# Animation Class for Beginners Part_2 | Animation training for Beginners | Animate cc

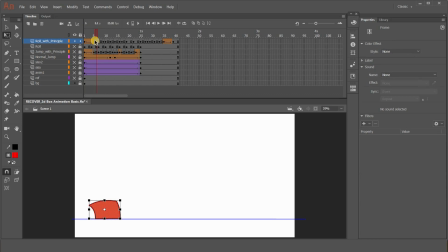(8:16)
Means it is an anticipation for rotating, for giving that force. This one, that's why it is called anticipation, or you can say antique. Okay, this is one of the most important principle of animation. To give that feel of live, you need to add this principle of animation. How to give antique?
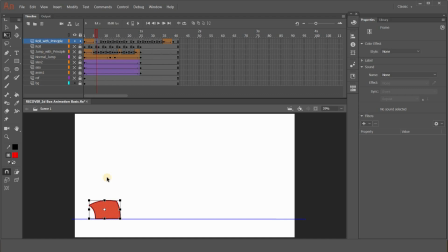(8:36)
It is generally an opposite action which give your audience that idea, character or object is going to do something. So while doing only, you will get to know about this more. So this one is the antique. Slowly I kept here a shape twin.
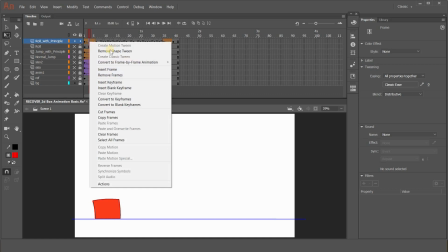(8:52)
If I'll click it here and right click, you can see it's a shape twin because it is changing the shape from here to here. I just right clicked here and clicked shape twin. As it is already applied, that's why it is showing remove shape twin.
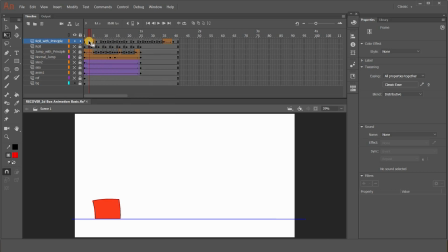(9:06)
So here I have just clicked and created shape twin. If you'll come here, it is a zero.
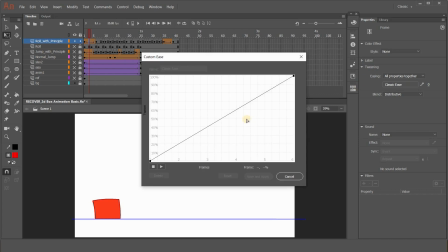(9:11)
I have not added any flowing slowout over here. If you want, you can give here. Suppose I will click here and if I will move like this, and if I'll click over here and I'll move like this, let's see what is the effect.
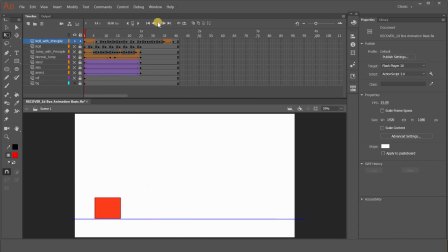(9:25)
I'll play it. See, the effect is something new from before. And now what I'll do, I'll just click it here again and I'll delete this one. See, it is already mentioned over here what you want to do, ease in or ease out.
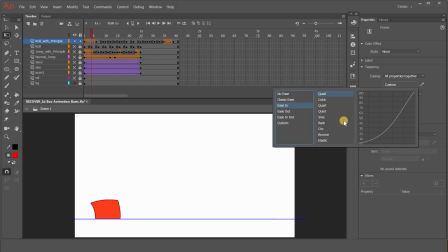(9:44)
Let's go for ease in. Okay, see the graph, and let me see if it's working or not. So I don't like that easing. I'll apply something different. Maybe cancel and custom classic ease in and out. Let's go for it.
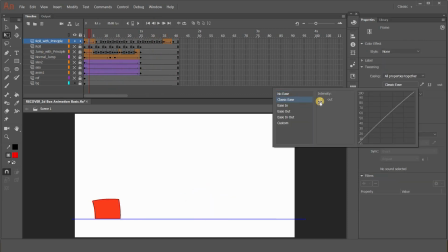(10:06)
Intensity, I can, let's see.
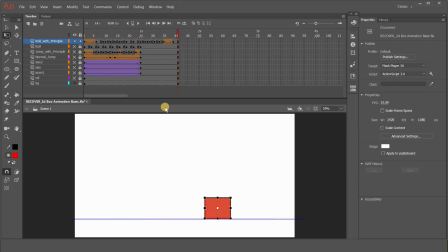(10:14)
Okay, so likewise you can check whether your animation is according to your thinking or not, or you can manipulate everything over here. The properties are given here. Only thing you need to understand how to show the properties over here, because now you can see it is not mentioned about twin and all.
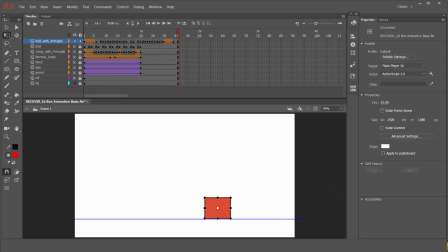(10:32)
So for bringing the twin over properties on the property panel, you need to click it here, then only that property will come. Suppose you want to get the property of pen or pencil, then you have to select it.
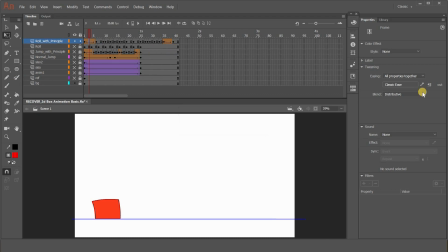(10:44)
Likewise in twin also you need to select that area, then only that twin or ease in, ease out, that property will visible. So this one I think you understood. This is the antique, and then from here I have given this one.
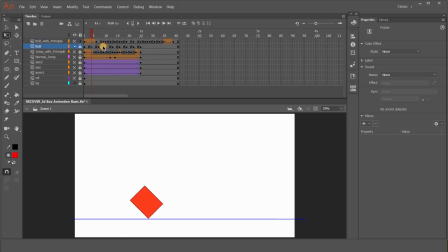(10:59)
This one is the drawing which I have used here in my first layer. This one, this same drawing, I just kept it here. And what I have done, I have two IVs for this and this. Okay, as you can see here, see, so it will look like it is moving.
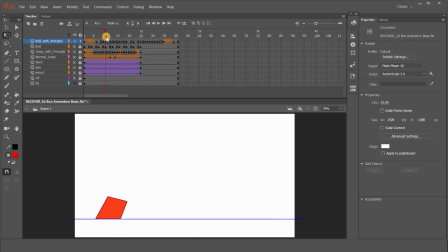(11:17)
I could have kept shape twin from here to here as well, but to show you the difference, I gave few frames from my own. So like this, see, I kept like this. But at last what I have done here, see, all the animations are almost same, but I have added few IVs to make it smoother.
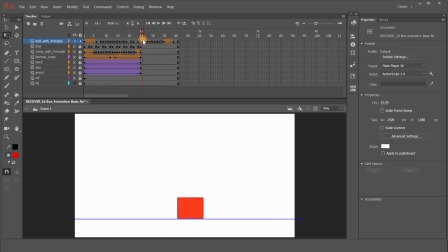(11:36)
So to make it smoother, you need to add some frames and see whether you have to add the in between closer to the end image or the first image, because it depends the slow in slow out in drawing. So that also will do. But while doing these type of exercises, you will understand the slow in slow out process.
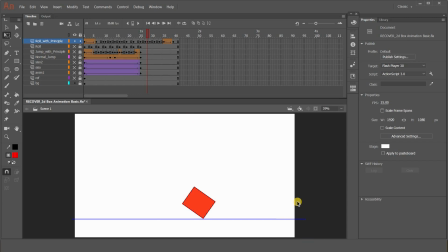(11:55)
That's why I'm giving you to do these type of exercises, so that you can understand the meaning of the term slow in slow out. So from here to here it is all the same. And from here you can see the shape is little bouncing.
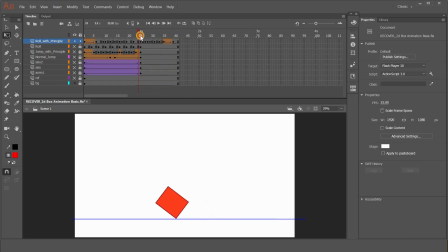(12:10)
See, so here what I have done, little squash is there, and here you can add some stretch and then squares and then normal position. And if you want, you can add some cushion as well.
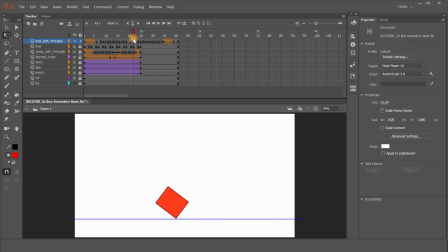(12:23)
So these are some principles you have to add, but no worries, you just do this type of animation to get habituated with the software, the tools. Because instantly if you want to do the animation, there is no time to think about the tools and how to use it.
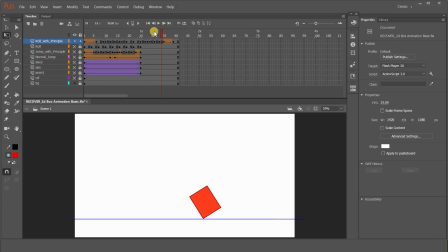(12:39)
That will take more time and your mind will distract from doing animation to something else. So first you get habituated with the software and tools, and then we'll go one by one with the animation process and the principles. First one slide you do, and this one the rolling animation, that also you have to do with the square.
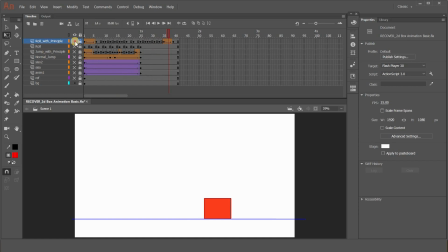(12:57)
So this one is the second one, and the third one I'll show it to you. Yeah, this one. So this one is the jump, but here is no principle at all, only it is going changing the position, that's it. So to make it live, what I have done, I'll show it to you here.
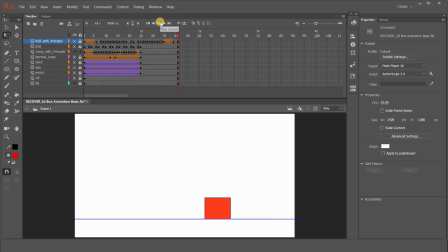(13:14)
See, so it is looking live, it has some life in it, that's why it is taking antique. That is also in shape twin only, antique, and then jumping, stretch, then little cushion, hold, and then stretch, and then
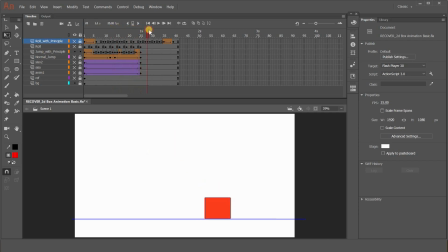(13:35)
squash, coming into the normal position. Okay, so if you will apply principles in your animation, then your animation will look live. So we need to understand the animation first, what we are going to do, and the movement that we need to understand.
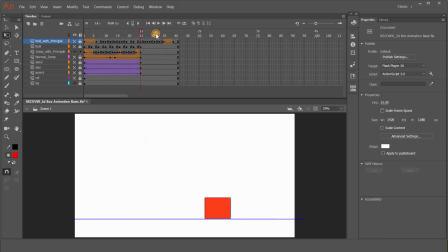(13:52)
These are few things you have to practice, this three type of animation. So this type of animation I did in another software which is called Sketchbook, and that is also a simple software in which I used to do the character designing.
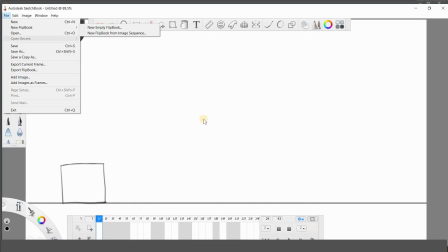(14:08)
There also one tool is there, you know, new flipbook. I did one animation just the same as I have shown you from here, and I'll play it.
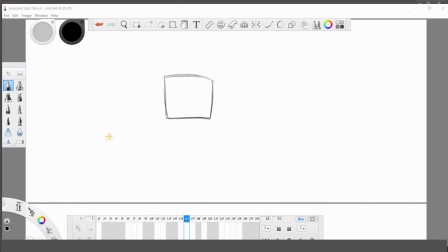(14:18)
So here it is looking more live because I have drawn it, but there I didn't.
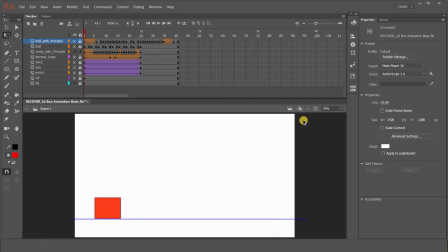(14:26)
I just kept one drawing here. All the drawings are actually the same square, which I just drag it, stretch it, and squashed it. So these are the things which I have explained you in my first video, the intro video, with the help of which you can make your animation.
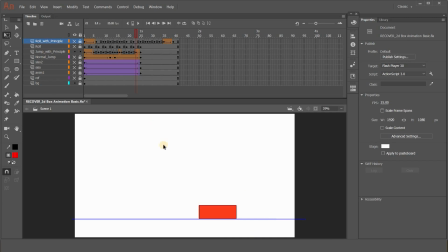(14:45)
If you don't know drawing, Because without knowing drawing also you can do the animation, okay, simple type of animation. But it's better to know drawing. If you don't know, please follow my tutorials, you will understand. And if you have any doubt regarding this type of animation, please let me know, practice it.
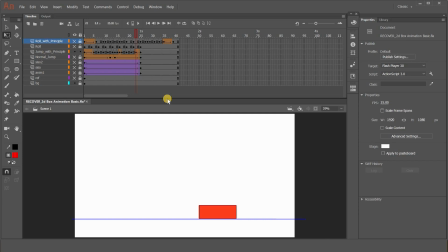(15:01)
If you are clear about these three exercises, then please comment below so that we can go one step ahead. So that's it for today. I hope you like it, and if you like it, hit a thumbs up and share this video with your friends who are interested in animation. And if you are here for the first time, don't forget to subscribe my channel. Thank you and take care. Bye bye.